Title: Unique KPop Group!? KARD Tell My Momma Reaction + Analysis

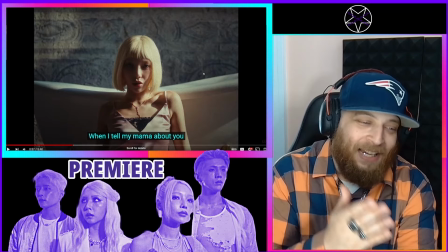760s
But I figured that wasn't it. So I like what we ended up doing. It's Tell My Mama About You.
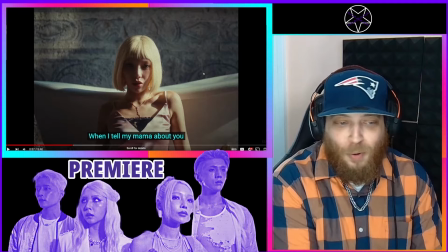765s
That's the destination. That's the point. It's this relationship is real.
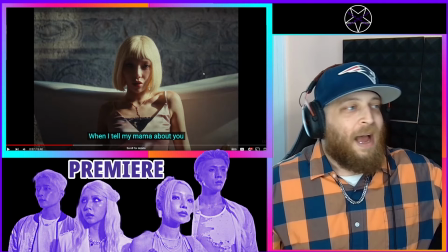770s
You are real. I trust you. I love you. I'm ready for you to get to the final stage.
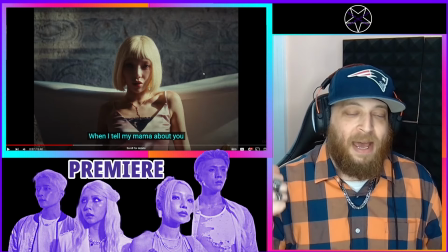776s
You have to pass the final test.
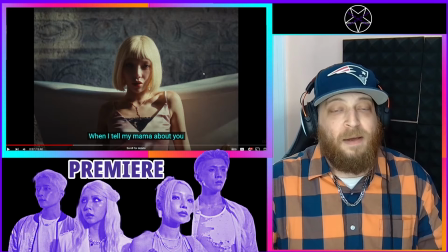777s
I'm going to tell my mama about you because I don't know, can't speak for everybody, but I think some of us have been there where we might have had some interests.
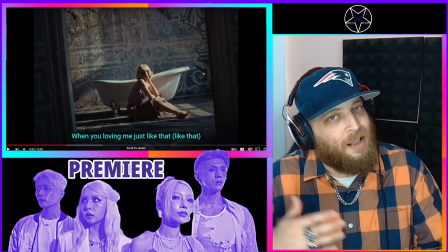785s
We might have been talking to somebody. We might have been working on something, but we didn't necessarily tell our family it was going on because you don't want to do that until it's something real.
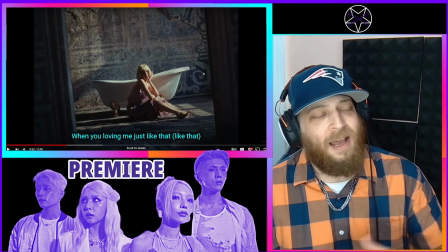794s
You don't want to introduce your mom to somebody and then she never sees them again.
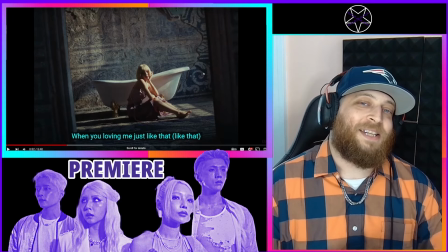798s
Because what was the point of all that? So you want to wait until you know it's real, until you know they're legit, until you feel like it's going somewhere.
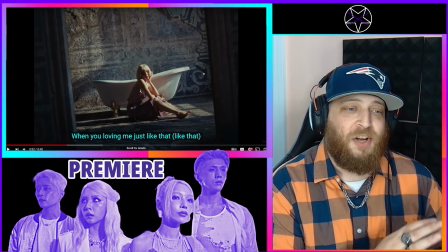805s
And that's kind of what I think is why the beginning of the song looked a little dreary, and they were in kind of like a daze.
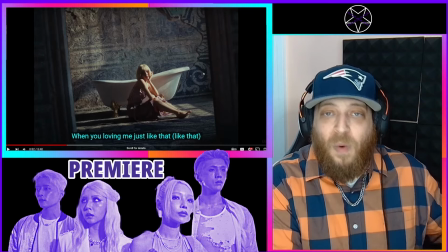812s
She was tired looking up at the sun. Like, you've been waiting for the person that you could tell your parents about.
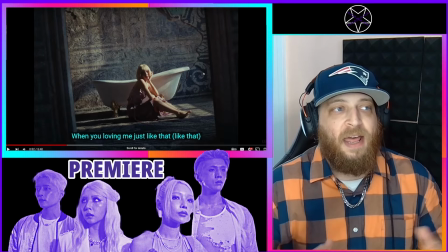820s
You've been waiting for the person that you would feel comfortable,
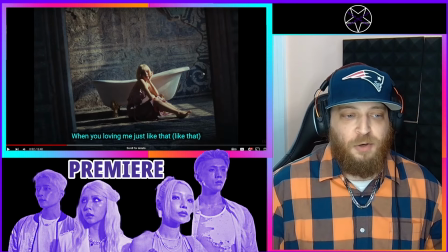824s
that you would feel safe, and that you wouldn't feel like your mom would judge you or hate the person.
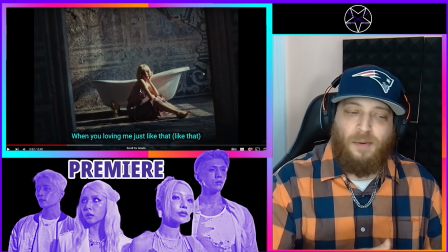829s
You've been waiting for that, and now we got it. That's why we talk about I'm ready to dive in. Let's do this.
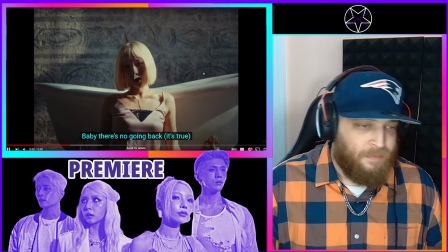837s
And who, let me know their names, please. Tell her.
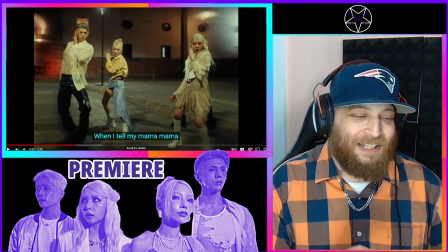842s
Hey, and I like the way we come in. We kind of push forward.
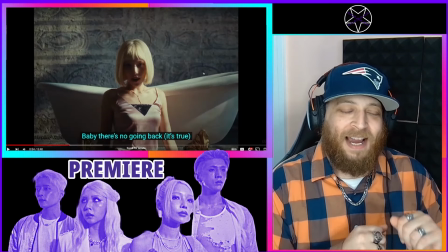847s
We do a little hop. We got a foot out. You know I'm all about that. And then we do a little thing. I don't know if it's just because she's wearing the cowboy boots and the outfit, but like I'm seeing the little arms.
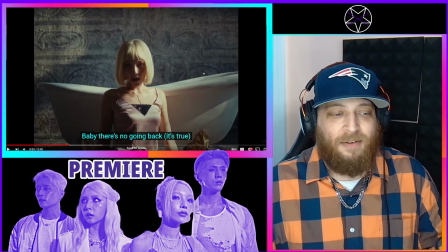855s
I'm thinking of like what I imagine square dancing is like. Not that I have any actual awareness of that, but that's what I feel like I see.
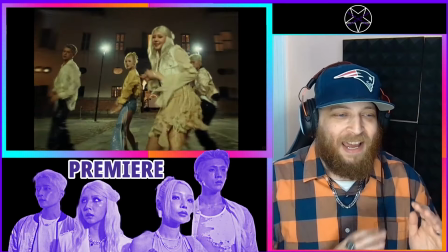867s
Hey, smooth transition. Hey, we got some hips. Yes. Ah, there we go.
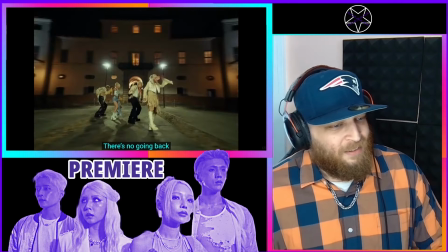873s
Tell her. Nope. Ah.
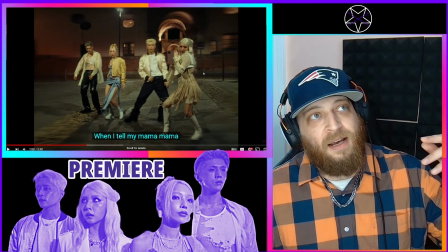882s
And I like how, again, this is, I've seen some groups that have maybe co-ed background dancers.
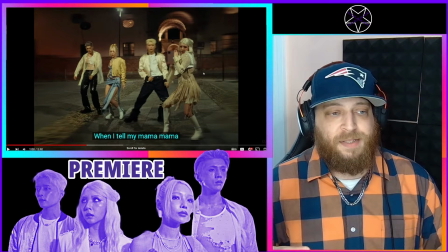890s
I've seen some songs where it was a feature or something, but I've never seen a co-ed group.
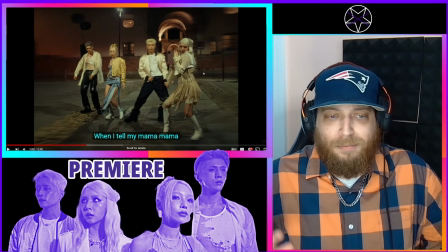897s
So I like to see how they're doing this choreography. It's not like the most elaborate, craziest choreography, but like it's fun and it's cute, it's sassy.
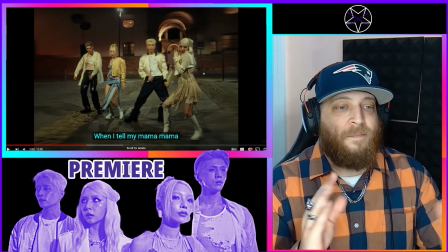905s
And the way that they use their heights, and then they use
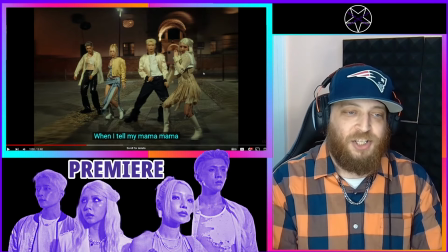912s
guy girl, we do use some symmetry, we do some interesting transitions, so I find it interesting that they use that.
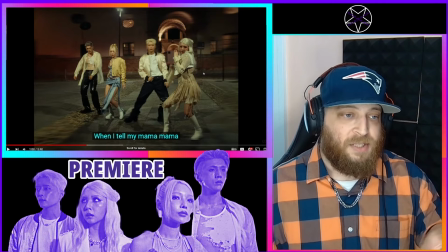919s
And then also looking at the outfits, you're seeing the common theme, the guys kind of match,
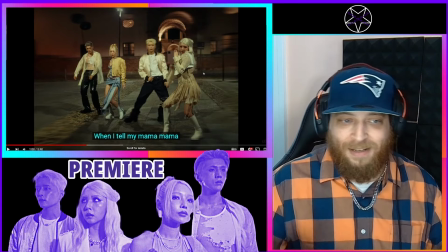923s
and then we're seeing that that tan off white kind of thing going through, and then obviously one of them is wearing blue,
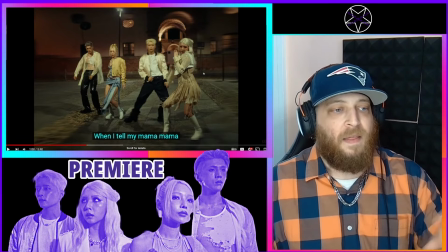931s
she's got a little pop of color in there, and then the guys obviously got the shiny black pants.
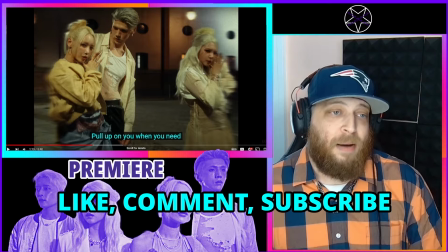939s
And that's cool because this is a song about relationships. So you have them kind of paired up.
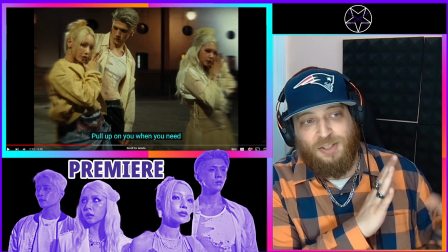944s
It's interesting. They're standing. She's standing next to him. She's going like this. It's almost acting out the story of telling your mama about him.
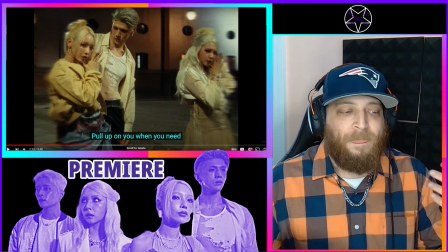953s
You know, being like, hey, I have someone I want you to meet. I'm going to tell you about him. So it's incorporating that in the choreography, which is just that little, it's just that little something that makes it different.
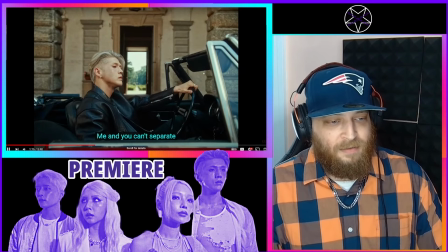962s Up on you ain't it.
Hey.
Me, you can't separate.
Okay.
Your mama love me, but your daddy doubtful.
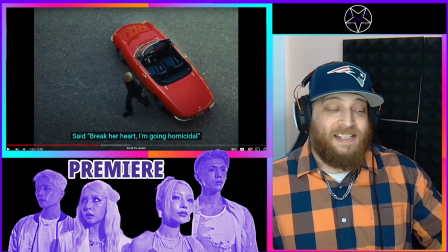968s Said break her heart, I'm going homicidal.
And again, I like this. This guy, this he really brings that maturity,
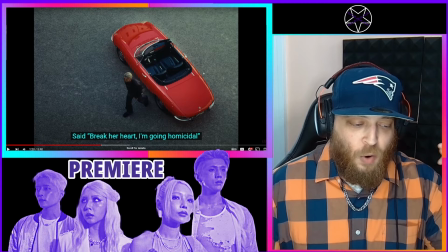975s
that mature concept, that kind of Western feel, that real world grounded concept.
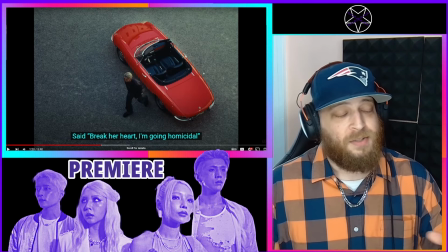981s
We have a longer verse here than you get in a lot of like K-pop songs. So he gets to tell a little bit more of a story, and I like that a lot.
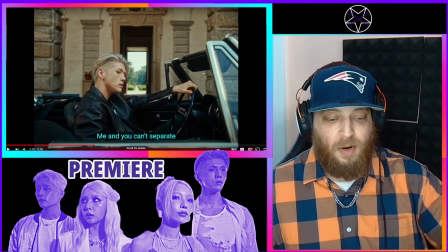989s
So he starts off with something a little quick, kind of like what we do in the pre-chorus when she said, you're cute or something like that.
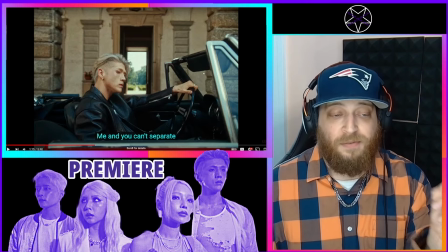996s
And then here he starts off with a couple of quick things, and then he changes up his flow and puts a little bit of a melody into this several times.
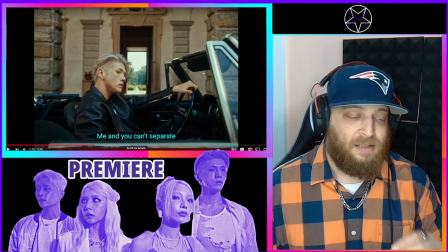1004s
He does a lot in this, so we'll try to touch on some of it.